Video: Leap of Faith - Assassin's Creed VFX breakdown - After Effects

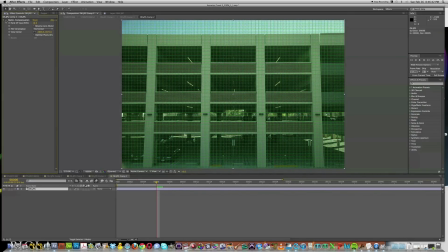248s
So we added in this optics compensation just in effects here on the right, and you're just going to eye it out and get it to a place where we have some solid straight line.
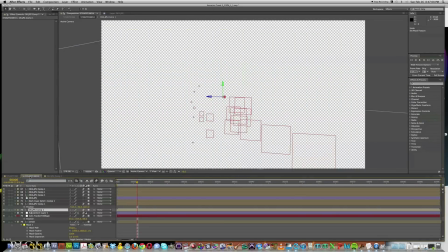258s
And so we brought that in, made it a 3D layer, and we just lined it all up.
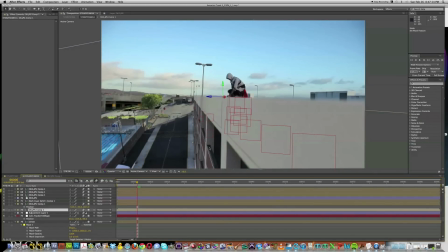264s
And so we had several different layers.
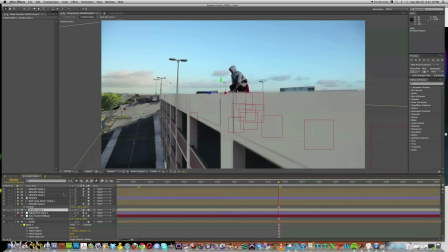266s
We had our main wall, we had layers for our different pillars from the side,
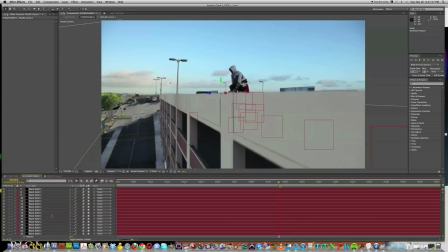274s
and then even these guys right here were added in later. We even added in different shadows.
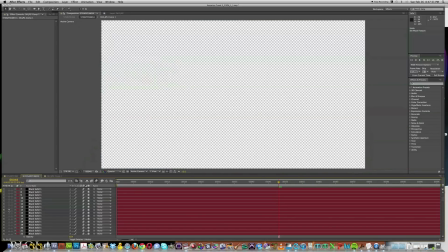279s
So if we solo this out, you can see, really hard to see, but right around here you can see just a tiny little shadow that we added in just to give this the feel as though it was really there.
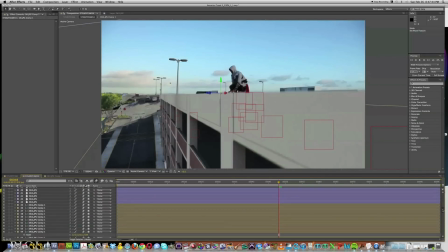290s
So that's how we got the wall. We can see that we have our camera track, which makes it look as though it's moving And then we brought into another comp.
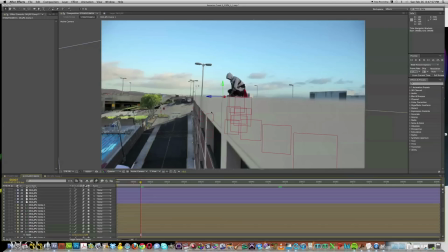300s
So we can see here that we have all this stuff going on in the background that really doesn't give for an accurate perspective. Let's take a look at our street too. What we did for the street on the bottom right here was, that was also a 3D layer.
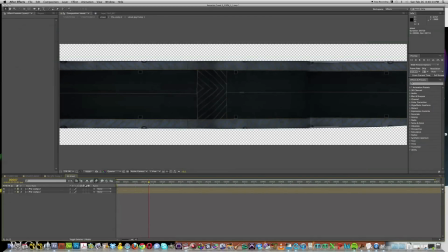314s
But you can see here that we just took pictures from above and then stitched them all together.
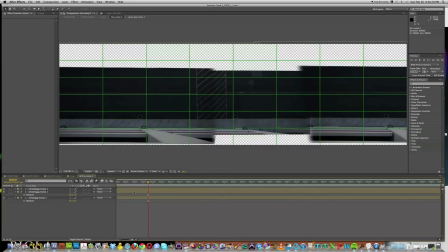319s
So if we double click here and double click again, we can see we have a picture from the top.
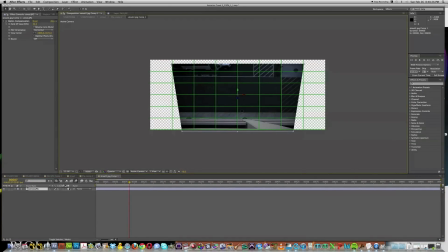324s
And in order to get it straight on, we actually had to do quite a bit, because the original shot was like this from the side, and then we make it into a 3D layer and rotate it so that it looks as though we're looking at it from straight above. We used the Canon 5D to take these pictures, so we have a lot of res to work with,
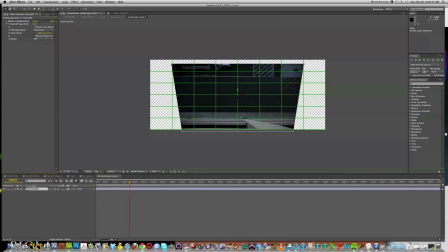339s
and we also use the optics compensation in this shot too to help with our lens distortion and give us an accurate look from straight above.
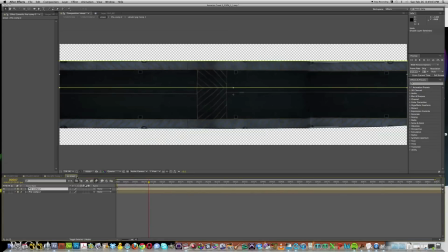348s
So that right there is what it looks like all sketched together. And then we moved on to our last part of the shot here.
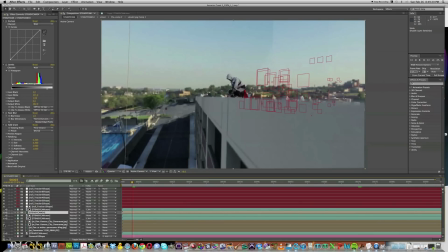357s
And then finally what we did was we changed the background. So pretty cool script that we use here. You can go ahead and download it in the link in the description, panoramic script. And what that allows us to do is change the background really easily, and as the camera moves around, so does the background.
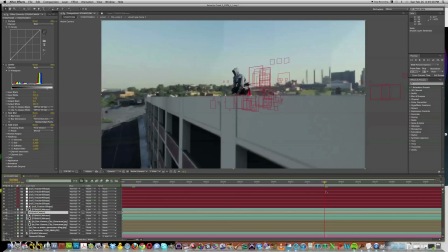371s
So definitely a script you want to take a look at. It made it really easy. Literally all I had to do was drag in our footage. So let's take a look here. I'm going to just show you quickly how I did this. We have here our panoramic image.
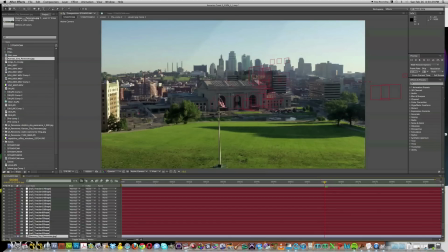385s
Just grabbed it off Google. So a pretty cool script. All I had to do was run the panoramic script.
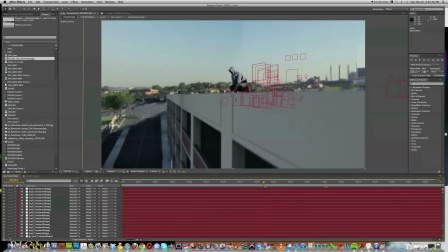392s
The instructions are really easy. Basically all you have to do is select your background image,
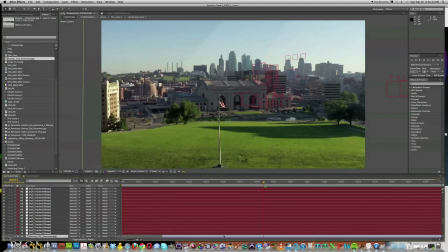398s
which I had this Kansas photo right here, and you're just going to run the script.
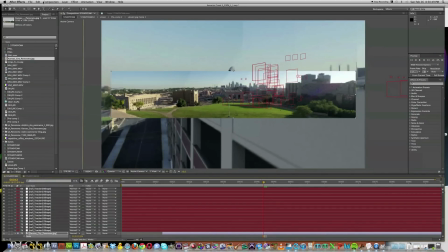404s
Again, to run script, you just, with this file selected, all you have to do is go File, Script, and then run the script. Go ahead and download that. There's instructions on the download on how to use it, and it just works in really easily when you have a motion track shot.
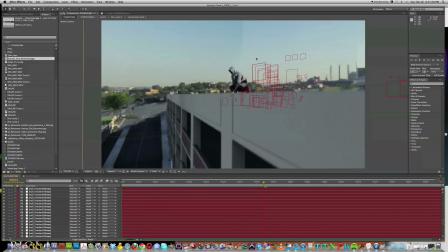418s
So we had that as the background, and to key out Zach here, I used the sky as a key, and there's a really awesome tutorial that videocopilot.net that you can use to change the sky background. So that's what I used for that, and then I had Zach do a little bit of minor rotoscoping adjustments.
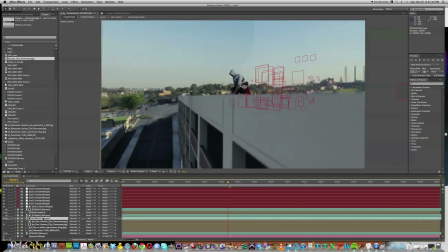435s
I made some final adjustments to this shot here by adding some grain. So we changed the curves here a little bit, made it a little bit bluer. We changed the levels a little bit, make it a little bit darker, and then we added this grain. This grain is a great tool because if we look at the details, we have some added film grain.
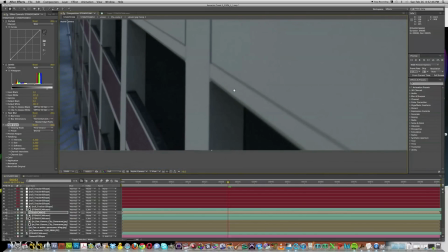453s
We know that this is a still image, and so we're not going to get a whole lot of grain with those still images,
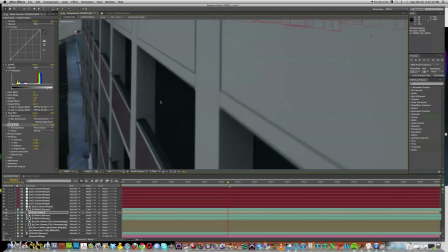459s
but when we add this film grain here, it really makes it look as though it was shot on film. So we can see here this is without. We're going to change this to a preview, and we can see what it looks like with and without the film grain.
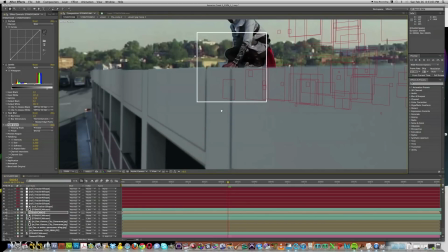470s
So this is without the film grain right here.
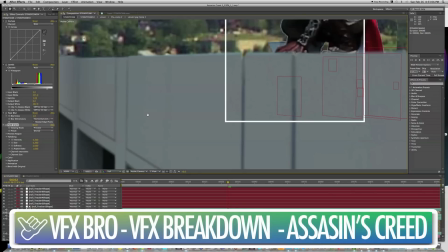472s
We zoom in, we can see that this adds a film grain and gives us a nice video film look to our footage.
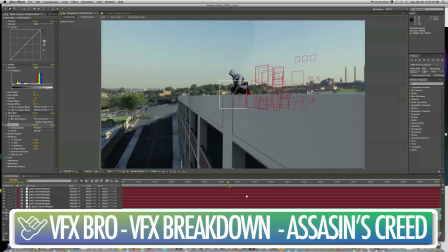480s
So this has been a VFX breakdown of the opening shot. We're going to go ahead and move on to one of the other shots taken from the Assassin's Creed video.